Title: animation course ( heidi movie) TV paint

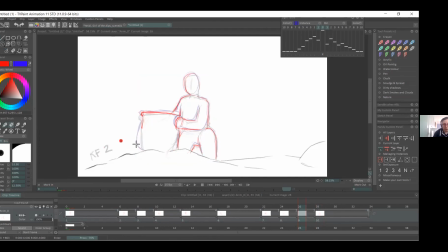70:45 And then I'll try and, you know, make sure that it's not in the air for too long at like a weird angle. So, because we want it to sort of tilt and then go down.
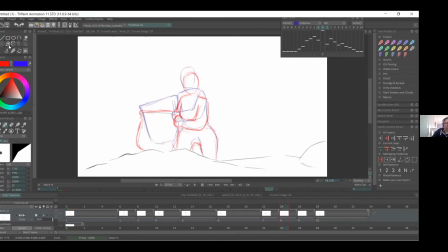71:03 Burada sepet hafifçe dönüp yere oturacak. O yüzden açısının doğru olduğundan emin olmam gerekiyor. So I'll even try to modify the frame before.
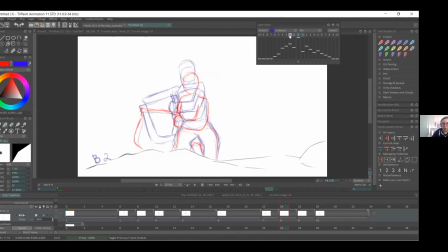71:23 Bir önceki kareyi de birazcık modifiye ediyorum.
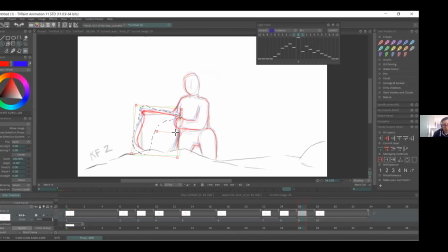And
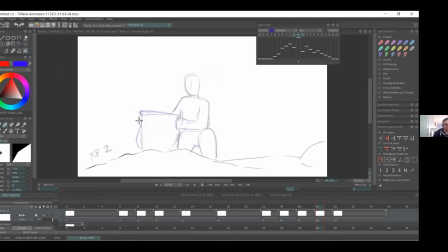if you have like a placement, you can, well, of the basket, you can always draw it a bit lower, so it kind of has like an impact, and then it bounces back.
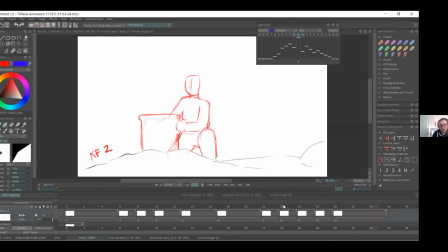72:21 Burada sepeti birazcık aşağı doğru yerleştirip daha sonra tekrar yükselerek yerine geldiği hareketini yapabiliriz. Yani bir bouncing hareketi yapabiliriz burada. Well, like have the character be pretty much in the same position because like he stopped moving.
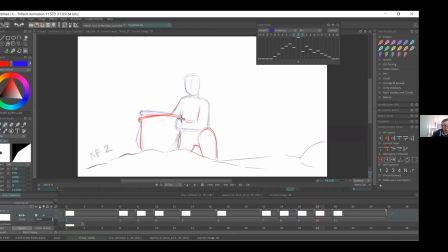72:42 Evet, karakterin oldukça yani aşağı yukarı aynı pozisyonda kalmış olduğuna emin olmaya çalışıyorum burada. Çünkü o hareketini tamamlamıştı. Hatise, by the way, we have I think last 3 minutes left,
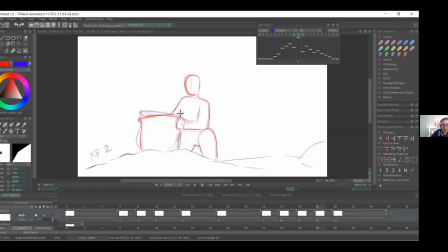72:57 Okay. so we can sum it up if you are okay with that. Yeah, of course. I'll start wrapping up, and I can finish, you know, keyframing the scene for next week, or would you want me to continue with just animating and in-betweening?
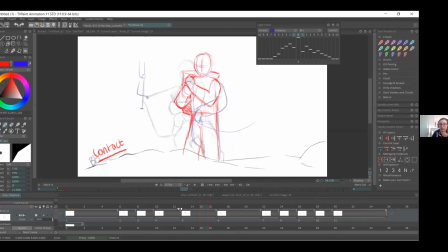73:18 You ask, do you want me to continue with in-betweening this scene, right? Yeah, so like, do you want me to finish keyframing the whole scene? So then when we come back, we'll just in between, or do you want me to like continue as we go?
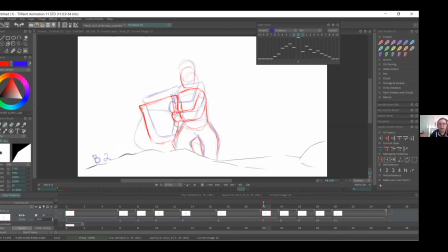73:36 So like, I'll leave it and then we'll pick up the scene again. Yeah, it's better, Okay. like we did last week. Okay, yeah. We can continue working with that scene and completely finish it. Yeah, okay.
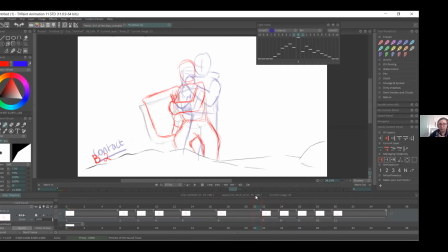73:51 Yeah, I can, yeah, I'll bring some scenes as well that I worked on for like to have a look at as well if we finish early. You can also work some follow-through actions of the character.
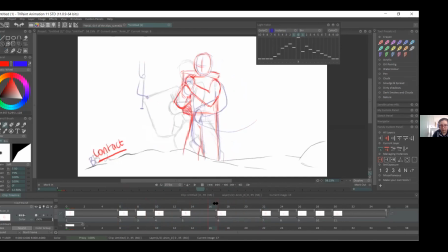74:08 Yeah, definitely. I'll try and, you know, add like some like follow through for the basket as well. Mhm. And we can try and get like the flower picking going as well, because you'll have like a nice movement to the flowers.
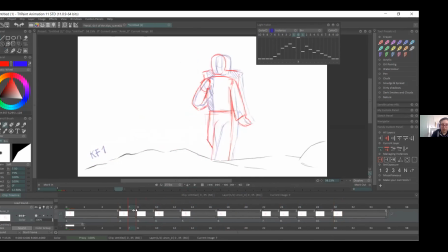74:27 Okay. Önümüzdeki hafta sepet ve çiçekleri follow through aksiyon olarak çalışmaya devam edeceğiz. Aynı zamanda in between'lerini de bu hareketin tamamlamış olacağız.